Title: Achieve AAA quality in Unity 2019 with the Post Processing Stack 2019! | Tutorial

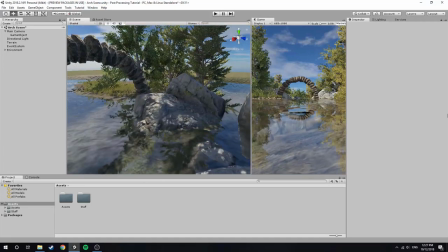746s
Now keep in mind, I would usually apply such effects during the construction of the scene.
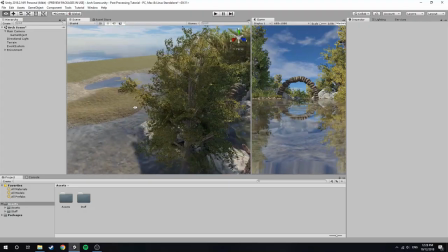751s
However, for the sake of this tutorial, I am doing so now.
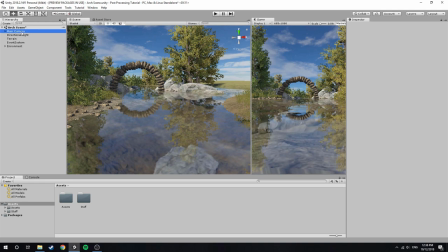756s
So to get started, I'm just going to go over to my main camera and apply some anti-aliasing. I'm going to select SMAA and put it on high quality. Now next step is to go to Window, Rendering and Lighting Settings.
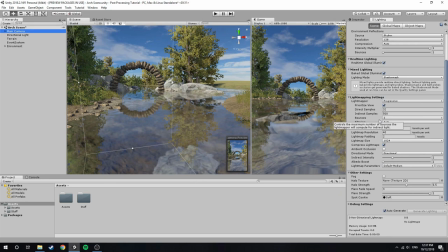769s
This brings up the lighting panel, which I'm going to drag over here. And what I want to do is add a fog, so I just scroll down and select fog.
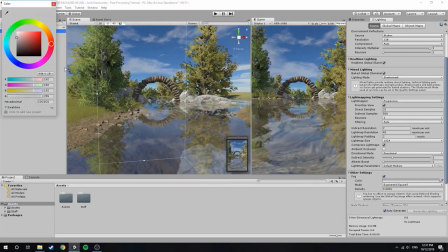779s
Now, it's very subtle, but I'm going to add a slight pink effect. Barely see it actually. I'm going to select it to maybe 2. There we go, that seems like a nice value.
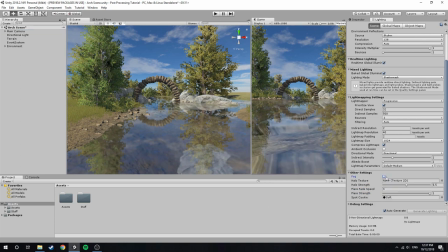795s
If I toggle it on and off, you can see the effect, especially here in the front.
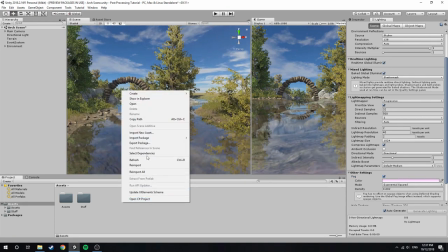800s
So next step is to create the profile. So I'm going to go to create post-processing profile.
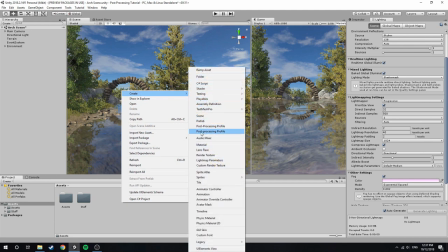805s
I have 2 because I have both versions installed, but I know that the second one is the version 2.0.
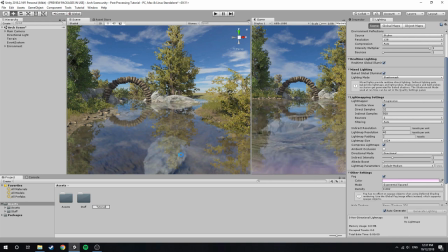811s
Now I'm just going to call mine tutorial, and then drag it onto my post-processing volume. Oop, need to go to inspector. There we go. So now we can start applying effects.
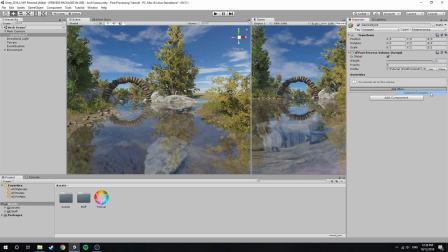824s
What I like to start off with is ambient occlusion. So let's select that and tick all the values. Now, intensity, what I tend to do is I don't have a set value to go to. Rather, I tend to just play around with it until I find something I like.
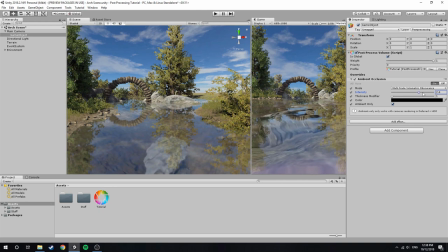840s
And you can especially see the effects here and here, and it really adds depth to the scene. So, I reckon, a little bit stronger than that, maybe 1.5, see how that looks.
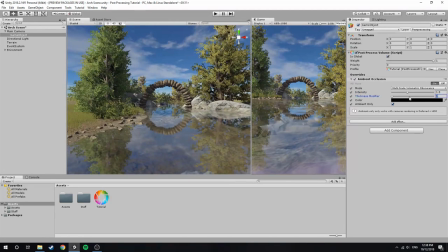855s
That looks pretty good. So now let's go up to here, and increase the thickness of the shadow. So I reckon increasing it makes it look even better. That's probably a bit too strong, so let's go near 2.
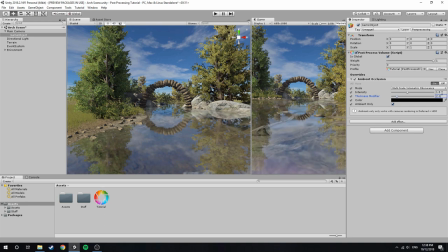870s
Yeah, around there, so let's go 2.12. There we go. Seems fine.
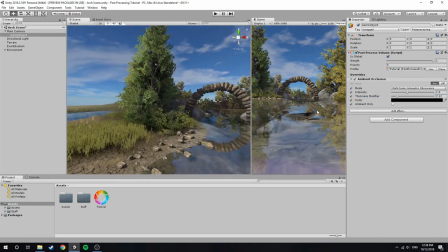875s
If I turn off ambient only, you can see it becomes a lot stronger. From here, it actually looks alright, especially with the grass and everything.
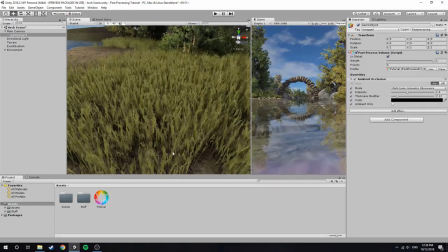884s
You can see in this view, it looks awful. So I'm just going to keep it on.
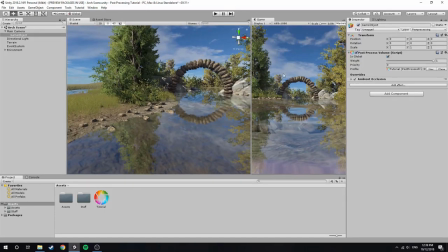888s
It's more precise, and I think looks a little bit more realistic this way. So, next effect is some bloom. So this will just brighten up the scene and make it a little bit more inviting.
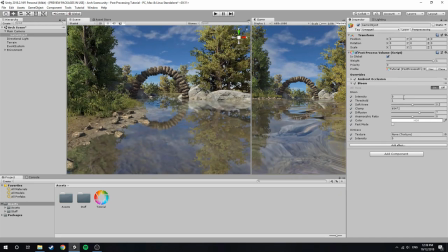901s
So yet again, just tick all the values, and we'll go to intensity, check on 1, that didn't make a difference, that's because our threshold seems to be a little too high, so let's just decrease this by half, then add 1, you can see it just brightens up the sky. Want a little bit brighter, how about 2,
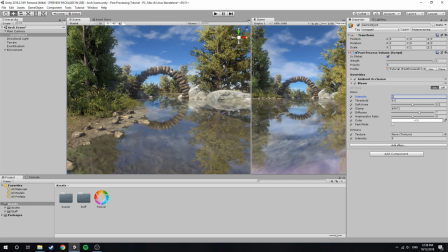921s
yeah, I'm quite happy with that, so I'll leave it on that. Now soft key,
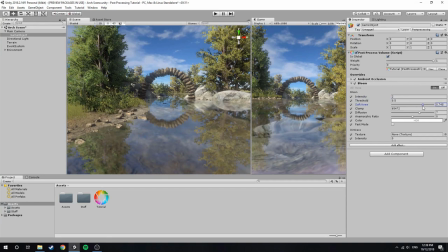927s
this is kind of the spread of the bloom effect. It's actually quite subtle to see here, but I'm just going to leave it at 350. So if I turn it on and off, you can see it makes a drastic effect.
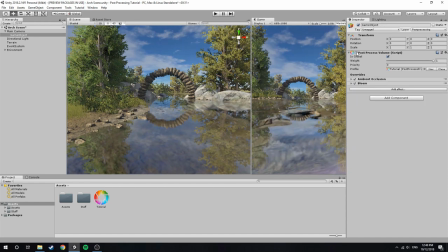944s
Even all of these, if I turn them on and off, already it really transforms the scene. Alright, so next step is let's add some emphasis through some depth of field.
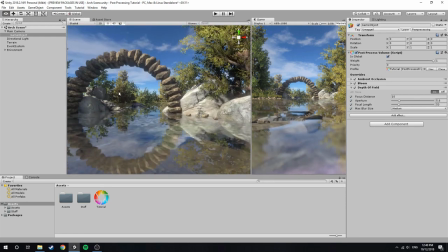957s
Now, I've already measured up the focal point, which is going to be this arch, which becomes a circle in the reflection, which is really nice.
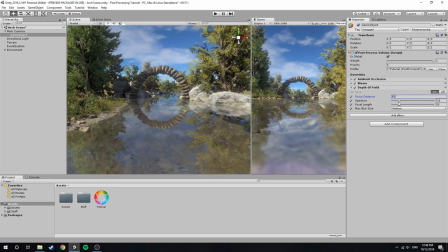964s
That's at 50. Now, if I decrease the aperture here, you'll see the blurring effect gets stronger. You can see that that stays in focus because that's where the focal point is. Now, that's probably a bit too strong.
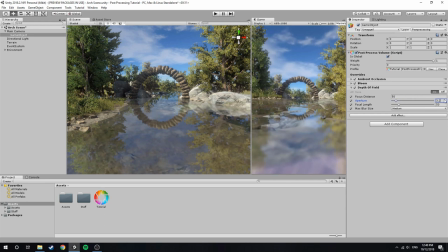978s
So, I reckon, yeah, about 3 seems fine for me.